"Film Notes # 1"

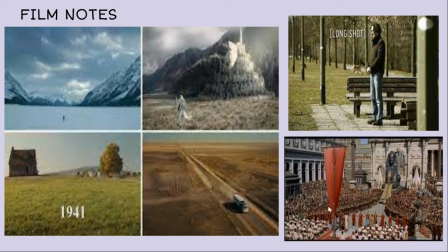4:04 How small this bus is with the landscape and all the shots are really showing,
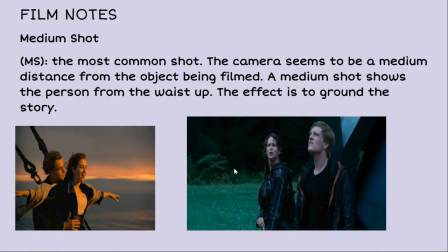4:10 again how kind of insignificant people are with their surroundings. A medium shot is the most common shot, right, that you're going to use in a movie. The camera seems to be a medium distance from the object being filmed, and it really shows the person from their waist up, as you can see with Titanic here and with Divergent here.
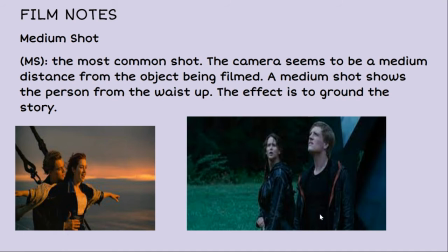4:27 It's exactly what the definition is. We're going to take awesome notes.
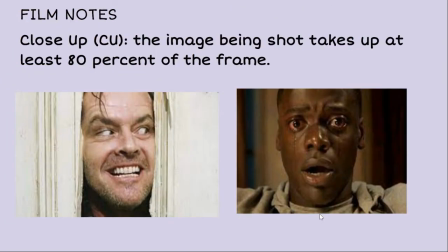4:37 All right, moving on. Oops, my bad. A close-up, well, is literally close up. You see that with the shining there. When he says, hey, Johnny, that shot is about 80% of the frame. Write that number down in case it shows up on a test.
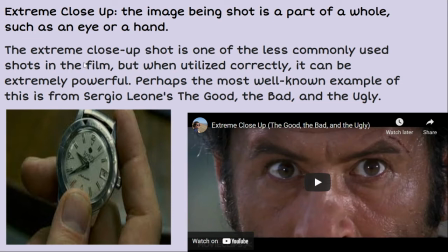4:57 An extreme close-up would be like you see here with the watch trying to show the time or something that serves another purpose like the reaction on someone's face. So the extreme close-up is one of the less commonly used shots in a film, right? It could be super awkward, but when it's utilized correctly, it can be extremely powerful.
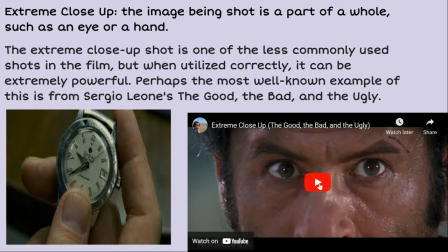5:16 The most well-known example of this is from The Good, The Bad, and The Ugly, which is this shot right here.
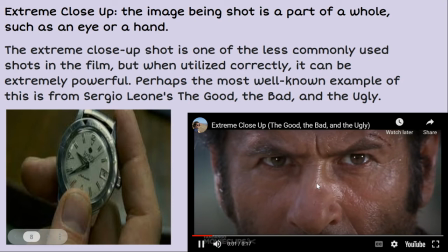5:24 Let's play a couple seconds of it so you can see.
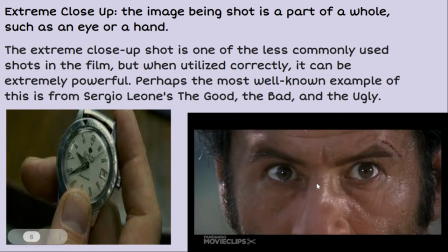5:29 And again, you're like, you're kind of getting the reactions.
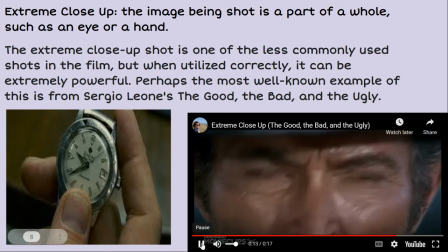5:34 It's like, oh, this is how they're feeling or whatever. So, cool. All right, next slide.
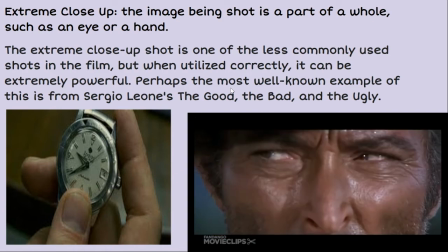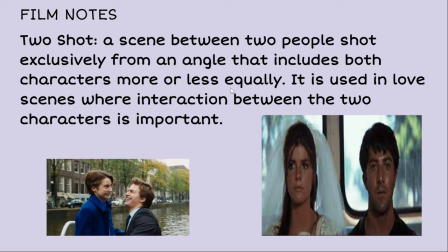5:46 A two-shot is a scene between two people. So like in The Graduate here, you see that there's a real, like this is the end of The Graduate if you've never seen it. And there's really a point to the expressions on their face. They both need to be together in the scene to show how they're feeling.
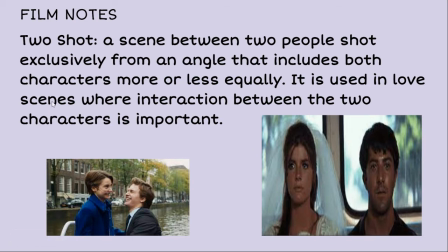6:04 It's a scene when two people are shot exclusively from an angle that has both characters equally in the shot, right? It's used a lot in love scenes to show the two people are together or they're in love, like Fault in Our Stars or whatever.
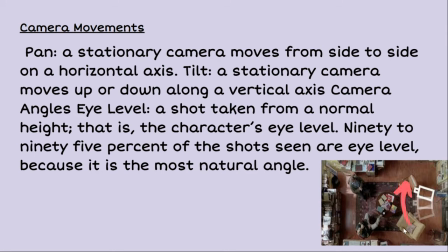6:18 A pan is a stationary camera, and you can kind of see them acting that out down here, where a camera that's posted on something moves from side to side in a horizontal axis. A tilt, I'll put a couple definitions here on one page, guys, because we've got a lot.
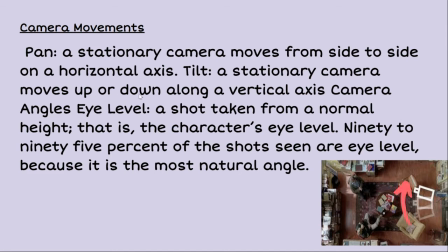6:33 A tilt is a stationary camera that moves up and down along a vertical axis. A camera angle that's eye level is a shot taken from a normal height, meaning someone's eye level. That is the character's eye level. Kind of basic definition, right?
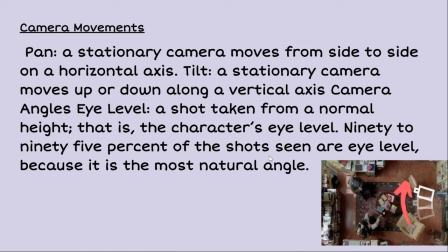6:52 90 to 95% of the shots that are seen are eye level because it's the most natural angle. So eye level shots are pretty much the most common.
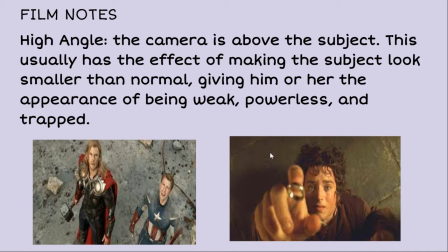7:00 A high angle where you can see Thor looking up. The camera is above the subject and it has the effect on making the subject look smaller than normal. giving him or her the appearance of being weak, powerless, or trapped, like a giant's about to squish them. And again, get this in your notes, guys.
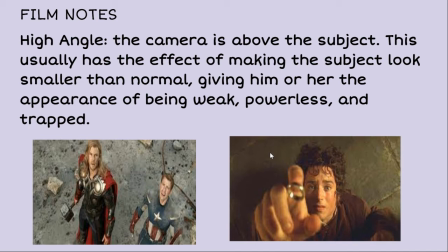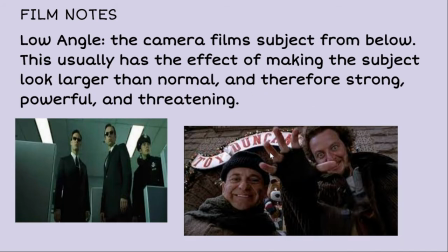7:25 A low angle is trying to do the opposite, right? The camera films the subject from below, showing that the people above are looking at you like a little ant they're going to squish. It has the effect of making the subject look larger than normal, as you can see, in both Men in Black and Home Alone.
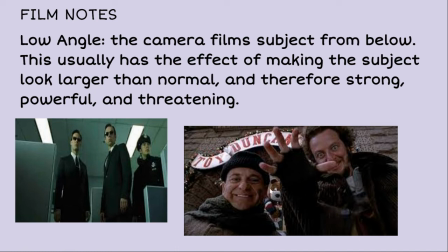7:45 So, again, they're like intimidating.
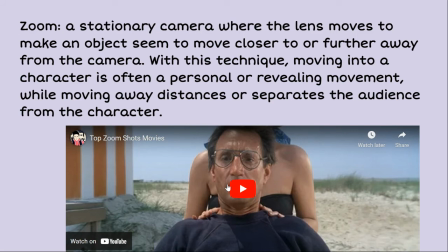7:48 A zoom is a stationary camera where the lens moves to make an object seem to move closer to or further away from the camera. Again, zooming up. You know what that is. You guys use cameras all the time. With this technique, moving into a character is often a personal revealing moment while moving away separates you from the character.